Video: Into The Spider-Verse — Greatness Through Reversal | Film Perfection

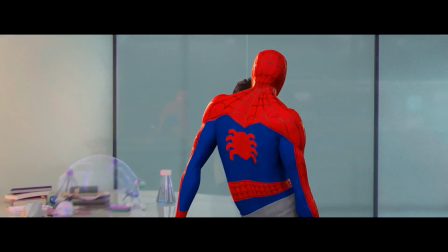(4:08)
The way she's introduced, she doesn't seem to be anyone worth any attention whatsoever.
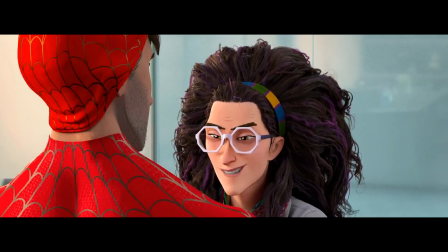(4:13)
Just some harmless nerdy science person. Overall, it's clear that she's nobody we have to worry about.
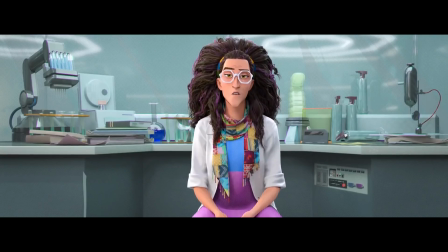(4:19)
And then...
And I, for one, can't wait to watch.
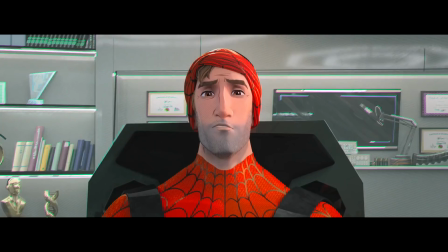(4:26) What did you say your name was?
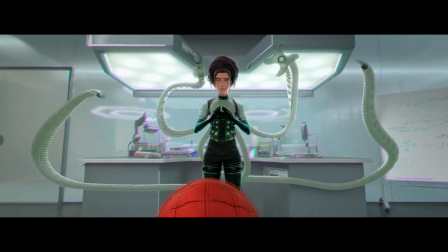(4:31) Call me Doc Ock.
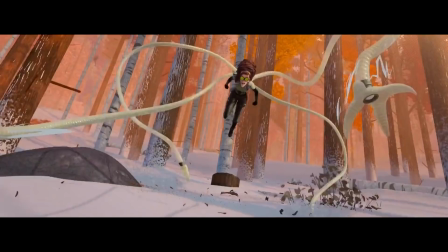(4:36)
Even though this movie has a few different great memorable villains, I would argue that this female Doc Ock is the most memorable of them all.
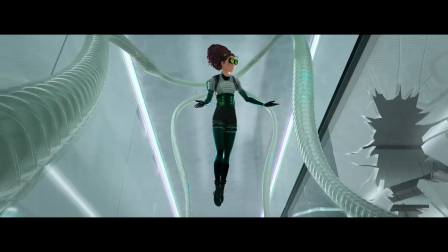(4:44)
Not because she gets more development than the other villains. In fact, she gets less development than the other villains.
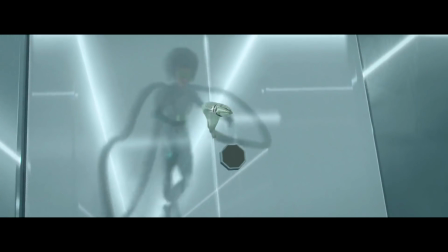(4:49)
She gets absolutely no development at all. We don't know why she is who she is.
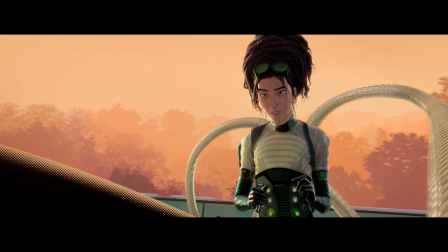(4:54)
We don't know why she does what she does. But that doesn't matter because she is introduced with such a powerful reversal.
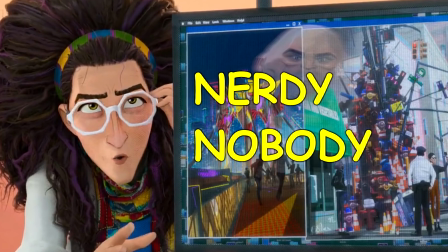(5:01)
First, the movie creates an assumption of her being a harmless nobody, and then it suddenly reveals her to actually be the exact opposite.
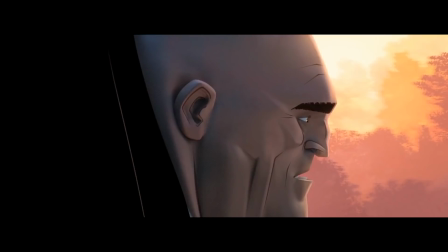(5:10)
Same with Kingpin.
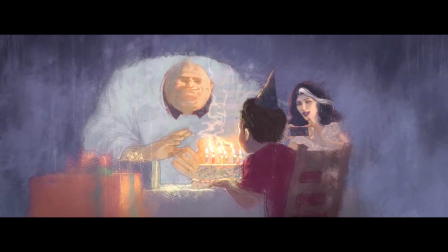(5:11)
Unlike Doc Ock, he does get some level of character development, where it turns out he's causing all this mayhem just because he wants his family back.
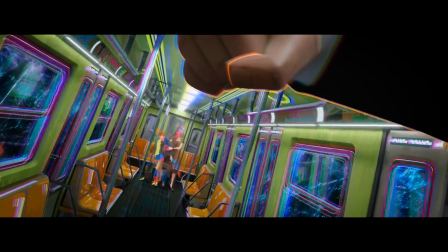(5:19)
That is development, but alone it's not very original or super effective.
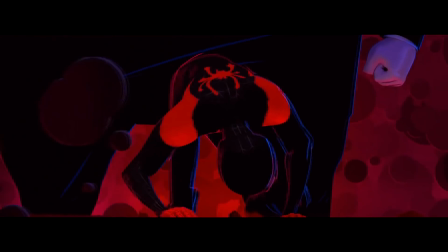(5:24)
But the way the movie makes it super effective is by way of a super effective reversal.
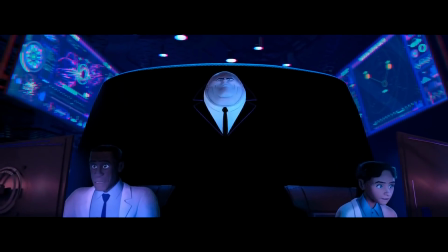(5:29)
When Kingpin is introduced, he's this gigantic human incarnation of confidence and remorselessness and destruction.
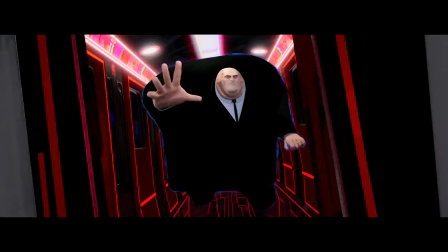(5:37)
But then it turns out he's just a sad little man who misses his wife and son.
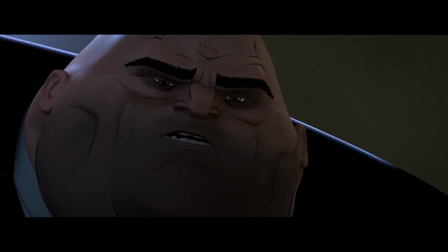(5:41)
Again, an assumption that's at one end of the spectrum and then a reality that's at the opposite end.
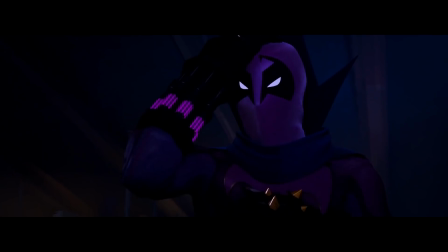(5:47)
Same with Miles' uncle, who is revealed to be the masked killer working for Kingpin.
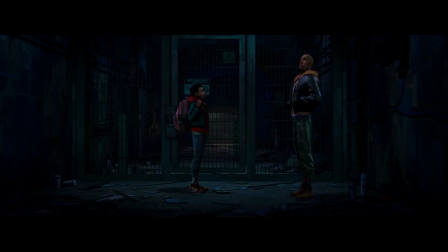(5:52)
Now, you could say that this reveal isn't so great because it's such an obvious one, and that's fair.
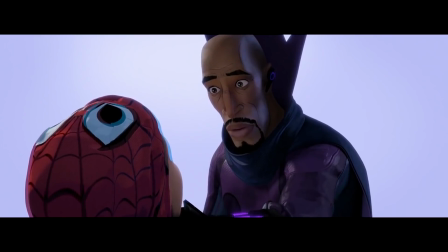(5:58)
But still, I would argue that the reveal is highly effective, not because it's surprising, but because it's such an extreme reversal.
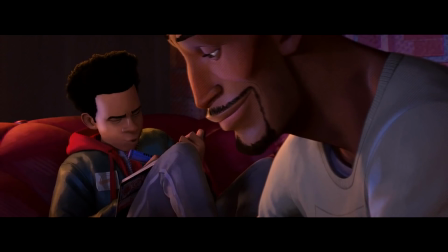(6:06)
Throughout the movie, Miles views his uncle as someone he can always rely on.
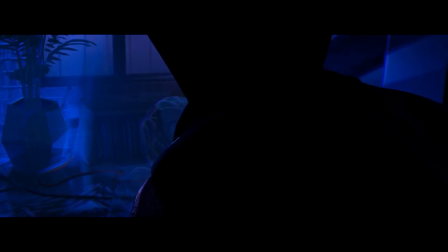(6:11)
But then it turns out his uncle is that one person who's been trying to kill him this whole time.
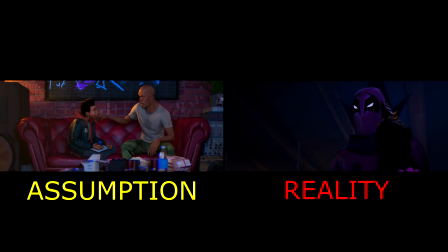(6:17)
And that highly steep gap between assumption and reality is what makes this reveal such a powerful character moment.
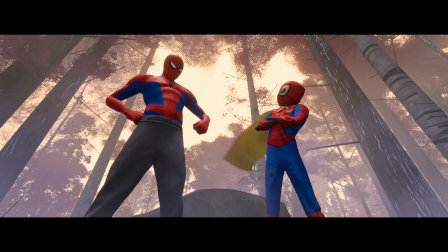(6:24)
To be clear, I'm not advocating tossing out character development in favor of reversals.
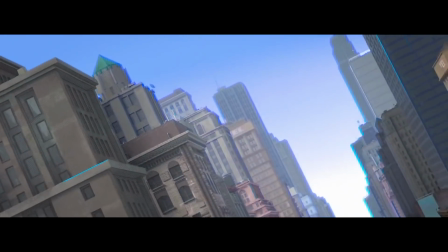(6:29)
No matter what kind of movie you're making, you should always properly develop your characters.
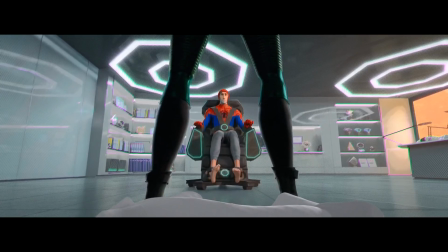(6:34)
But that said, if you want your characters to make a quick, lasting impression on the audience,
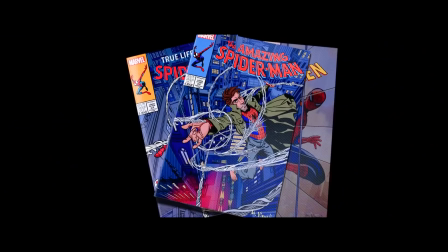(6:39)
give them some form of a reversal, just like this movie did with Peter B. Parker.
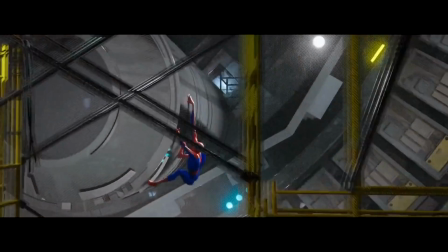(6:44)
When we think of Peter Parker and Spider-Man, we always think of this unyielding fighter who never gives up.
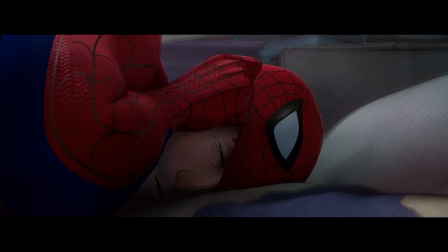(6:50)
And now we suddenly meet a Peter Parker who gave up a long time ago, which is why he's a character you won't forget.
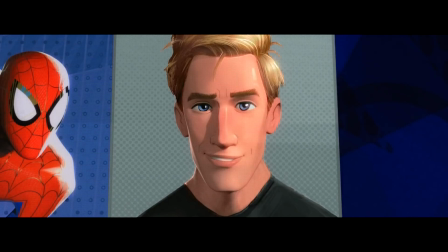(6:58)
Because there's a clear assumption of who he is, and then in reality he turns out to be the exact opposite.
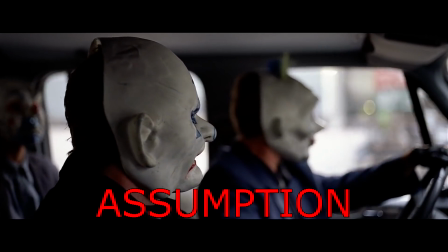(7:04) 6 shares. Don't forget the guy who planned the job. He thinks he can sit it out and still take a slice.
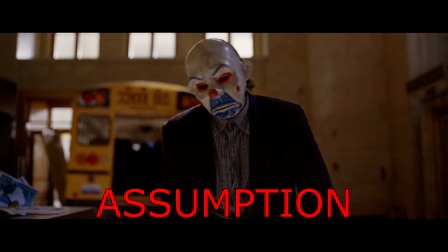(7:10) I know why they call him the Joker. What do you believe in, huh? What do you believe in?
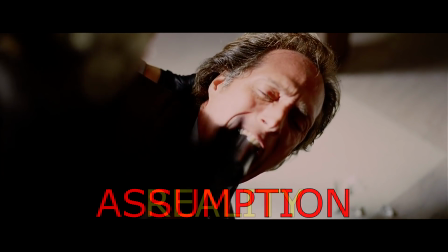(7:14) I believe whatever doesn't kill you simply makes you stranger.
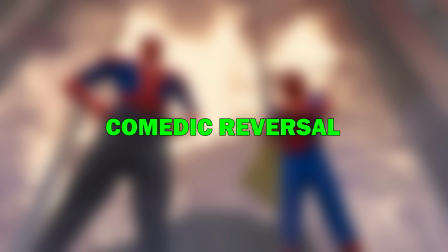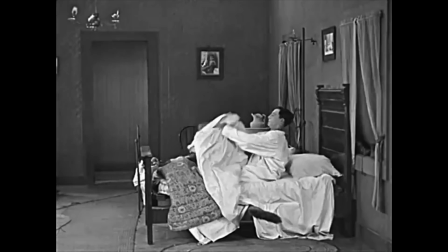(7:29)
If you look back to the age of Buster Keaton and Charlie Chaplin and the overall golden age of visual comedy, you might notice one permanent comedy factor.
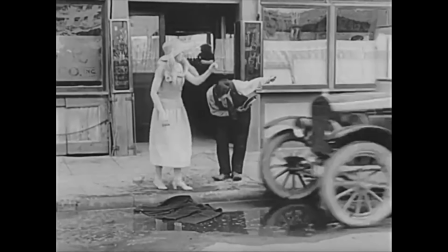(7:38)
No matter how different the jokes may be, they are pretty much always based on the same formula: assumption and reality.
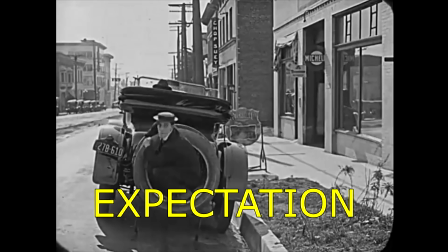(7:45)
As in, first the joke set up an expectation of something happening, and then they pay it off with a reality of the opposite happening.
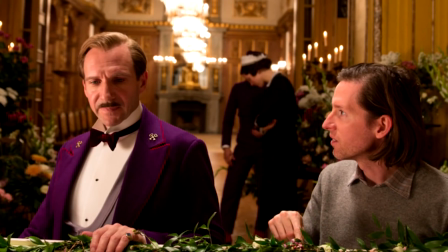(7:53)
Still today, we have filmmakers like Edgar Wright and Wes Anderson who are doing their best to keep visual comedy alive.
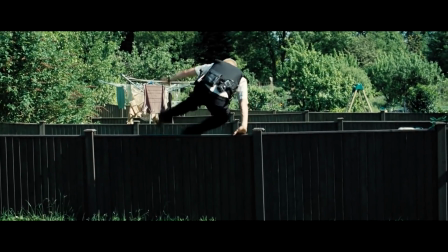(8:00)
But for the most part, it has withered down to near extinction in favor of dialogue-based comedy.
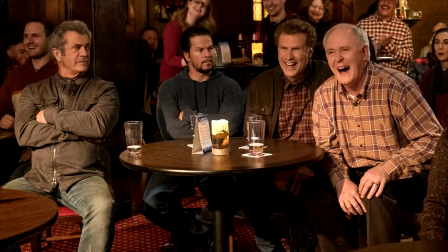(8:06)
You know, because dialogue is much easier than visual stuff. I'm not saying you can't enjoy dialogue-based comedy.